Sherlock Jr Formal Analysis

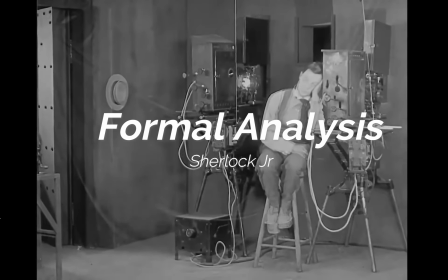This is my formal analysis of the Buster Keaton film,
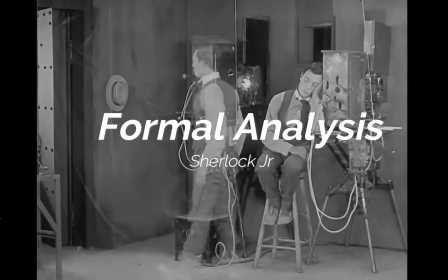Sherlock Jr. The elements in this film that stand out to me are the mise-en-scene, the acting, and the editing. While all these elements are present and relevant throughout the film, there's one scene that does a good job at exemplifying these key elements.
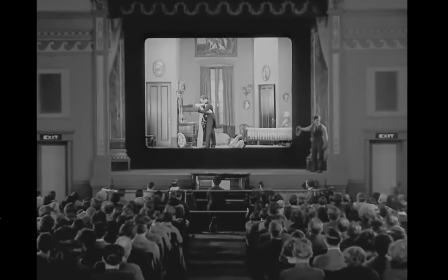After falling asleep, the projectionist, Keaton's character, has a dream in which he jumps from the movie theater into the movie.
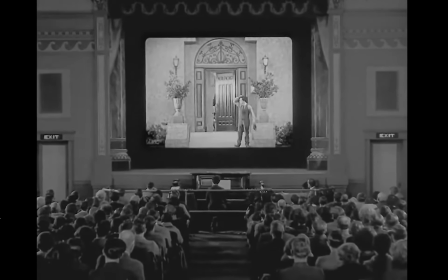This is a good example of the use of mise-en-scene in the film. There is a contrast between the static composition, showing Keaton depicted on a screen, front and center,
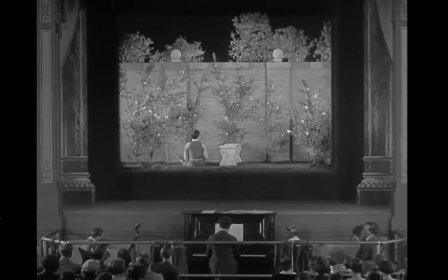in an unchanging theater with a politely still audience and live musical accompaniment, and the dynamic composition, what's actually happening on the screen,
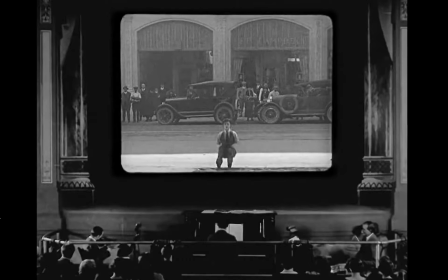settings changing between random locations, and props like a bench, rock, train, lions,
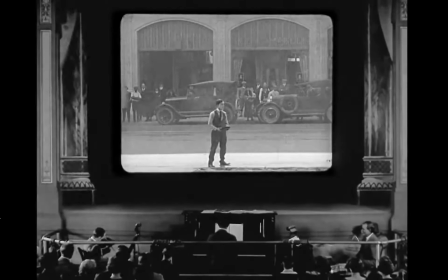and cars that disappear, appear, and all of which cause Keaton's character to fumble around his dreamscape.
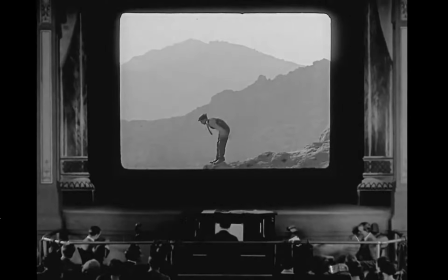The locations all have different tones,
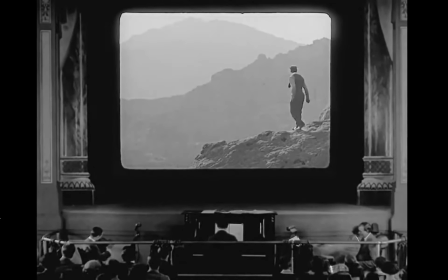and the sharp contrast really helps to form the overall scene and build the canvas for the art that is Buster Keaton's physical comedy.
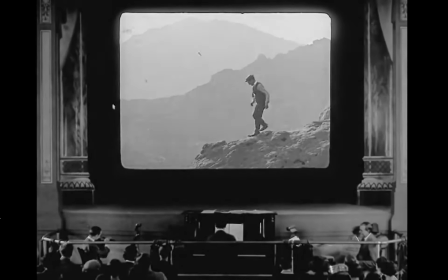The acting is fundamental to this scene.
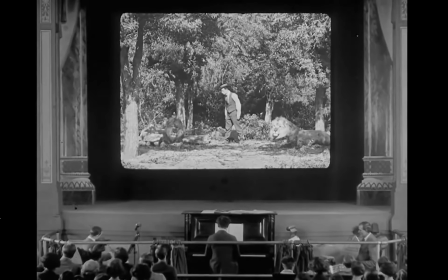Keaton's ability to position himself identically to the previous location while staying in character and having his actions and movements flow is superb. You then combine that with his reactions to what's going on around him, and the way he uses his body to convey that reaction makes it so fun to watch and allows you to suspend your disbelief of fiction within fiction.
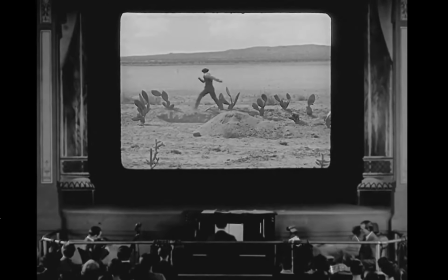Keaton's special talent for slapstick and visual humor does not disappoint.
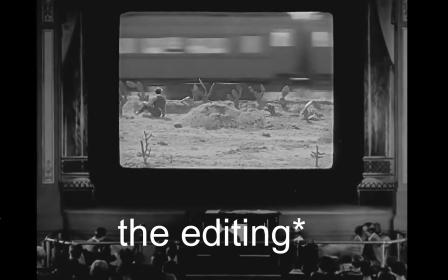Then, the ending comes in and ties this scene together. Using match cuts, this film is able to teleport Keaton's character around the world
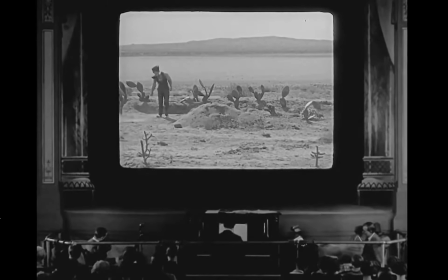by masking is able to make it look like it is all happening in a theater on a movie screen. The editing is what makes Keaton's directorial vision into a reality by completing the mise-en-scene and spotlighting Keaton's acting.
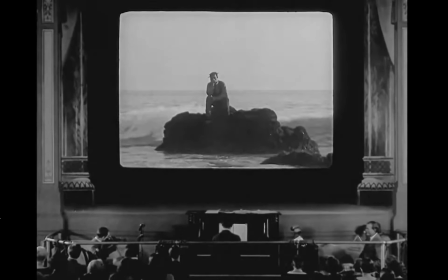The combination of these three elements in the scene and elsewhere in the movie help to drive
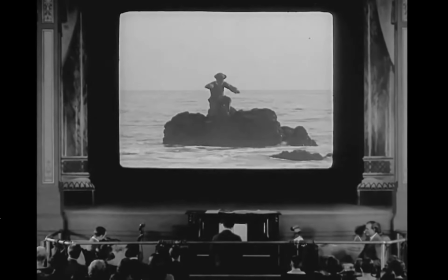forward the compelling narrative and keep you engaged and in awe at the wonder that is Sherlock Jr. Here's another example of a scene from Sherlock Jr. using all three of those elements in one scene.
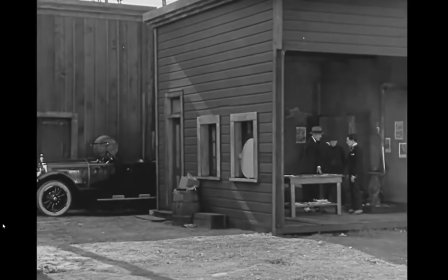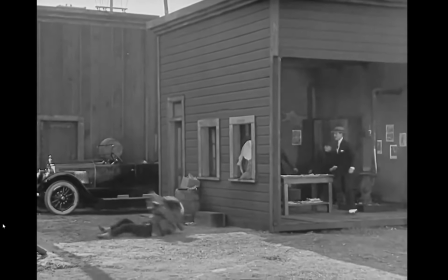As you just saw, the scene itself has a removable wall on the set, and through editing, they were able to have that fade in and out so it looks like you're looking into the building that already has a wall on it. And then that combined with being able to see Buster Keaton jump through the window for his um, comedy stunt, it really sells the whole narrative by combining those three elements.